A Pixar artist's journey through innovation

George Lucas wasn't really liking anything, and he said to Ian, Ian, just draw your worst nightmare. Your worst nightmare. Maybe that's the villain. This was Ian's worst nightmare.
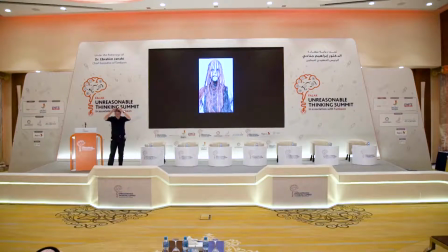1247s
He said that he saw this weird childlike thing with tape-like hair. George got a little weirded out. Let me see if I can do my George Lucas imitation.
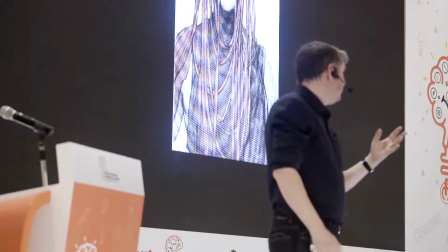1259s
He said, well, Ian, can you draw your next worst nightmare?
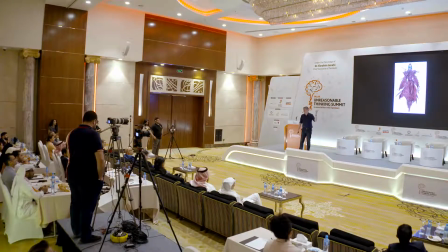1266s
So Ian had always been afraid of clowns. I was afraid of clowns. So he did these designs.
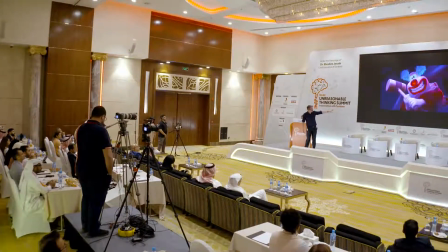1272s
Now, clowns can be very scary. This is actually from inside out.
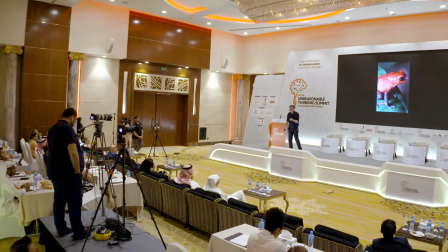1278s
But Ian had a little epiphany when he started thinking in nature, what is almost like the opposite of camouflage? What is something that is a warning?
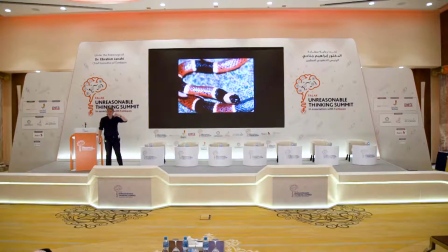1289s
So he started thinking about poisonous animals, things that you see and you immediately are afraid of.
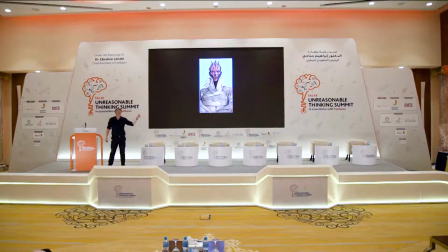1299s
And that's how he came up with the design for Darth Maul.
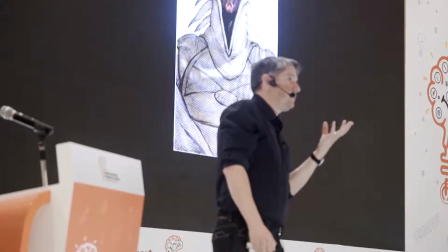1303s
He thought, what if there were creatures whose pigment was a warning?
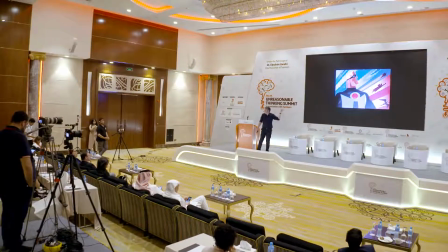1311s
Does anybody know where Mr. Incredible comes from?
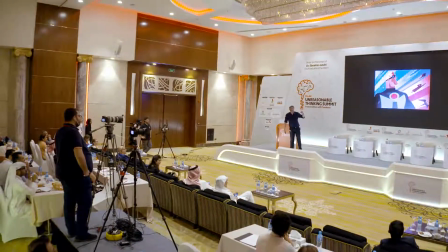1317s
I didn't hear anything. Pixar, yes. It's a helmet.
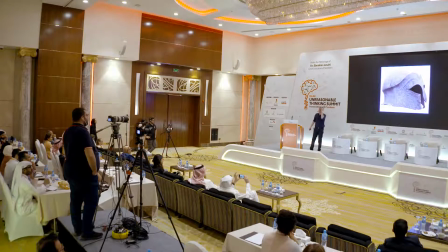1324s
It was meant to be like Roman and ancient Greek helmets.
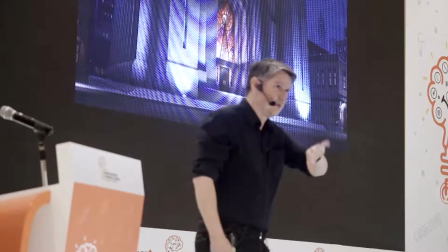1329s
briefly want to talk about Incredibles the the sequels coming up this was a painting that I did
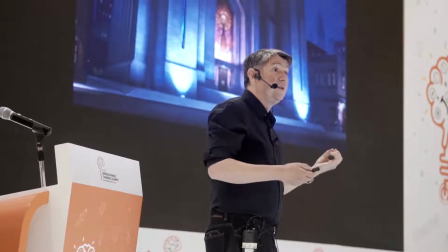1334s
early on in the film when life is good and you can tell that because
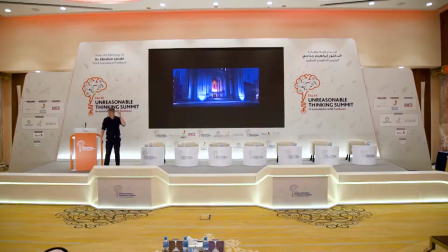1339s
the colors are juicy it's like it's like a comic book as opposed to this this is a map painting that I
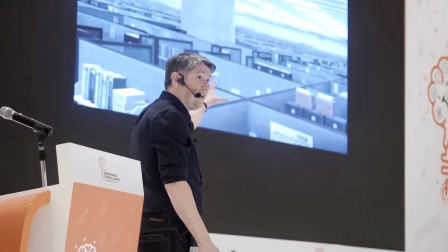1348s
did in Bob's office you can see all the colors are sucked out it's gray you can
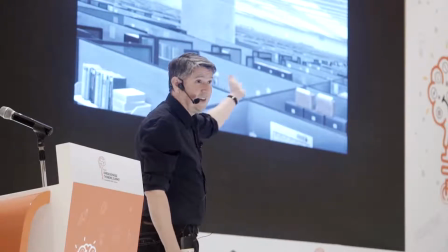1354s
see the back and forth painting this is what's called a set extension for the film nerds out there.
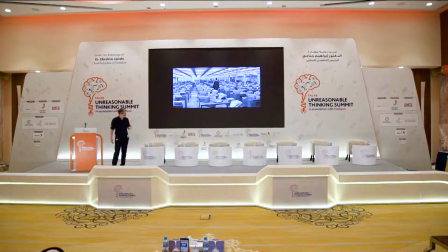1362s
And that is based on a famous film called The Apartment with Jack Lemmon. It's also a little bit of office space, if anybody has seen that.
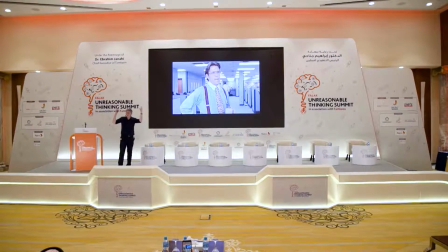1371s
But you can see that there is, you know, those horrible fluorescent lights. There's no really harsh shadows. It's this sort of grayness that tells a story.
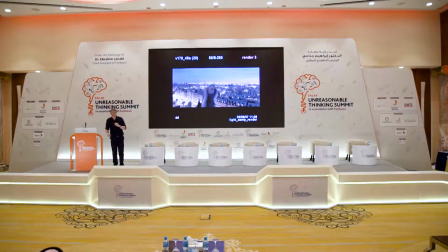1385s
um i wanted to briefly talk about it's beautiful the most beautiful
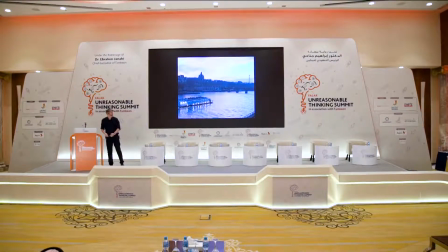1397s
so right after wally um i did go to paris um i was the the the weird guy all alone taking
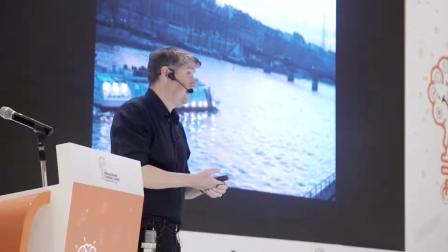1406s
pictures on in the most romantic city of the world um
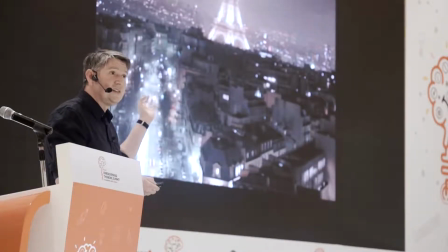1410s
but it was interesting to see the language of Paris.
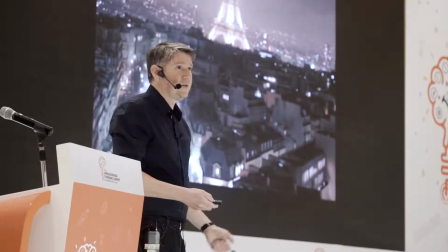1415s
They asked me, go to the top of the Arc de Triomphe at night and take some pictures.
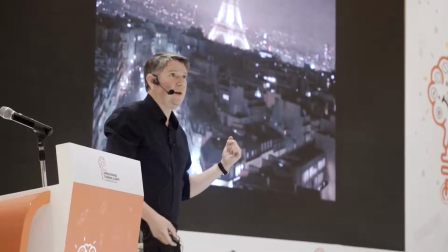1420s
And all these things did help me in the paintings that I did of Paris.
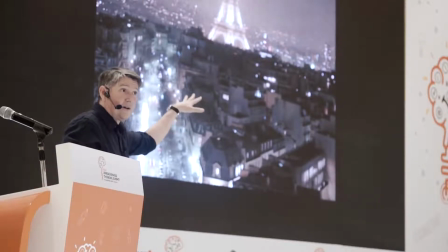1425s
What is the language of Paris at night? We can see how dark the rooftops are, how the light is coming from the streets up, how in the far distance it almost becomes this abstract grouping of distant lights.
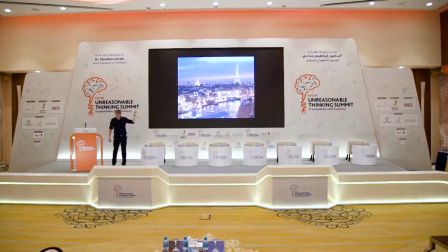1441s
this ended up being a touchstone image i didn't take this but what i think was neat was the director wanted paris to be this is where the main character remy wanted to be all of his life and so he loved it that the lights
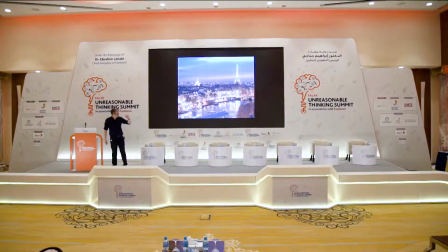1456s
looked like jewels like diamonds and there's this wonderful
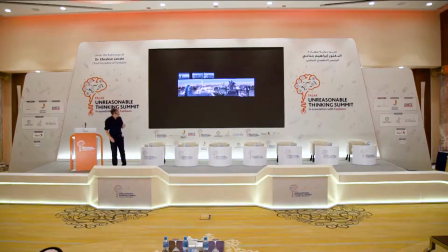1462s
gold feeling to it um can't really see it but those are the storyboards
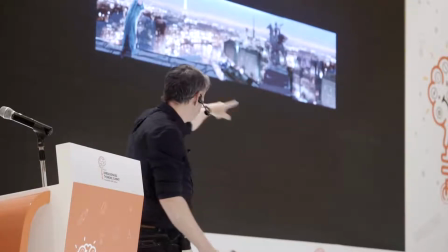1467s
up above This is sort of like a Frankenstein image by my production designer, Harley Jessup.
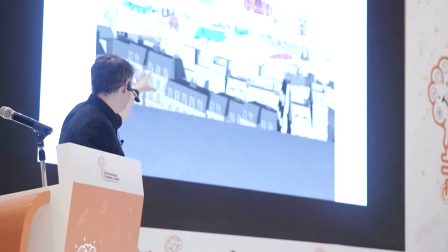1474s
People would sort of figure out which famous buildings in the Paris skyline needed to be there that I needed to paint in.
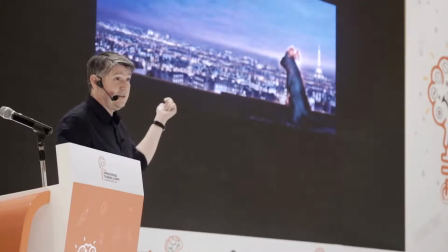1480s
I did a test that everybody hated.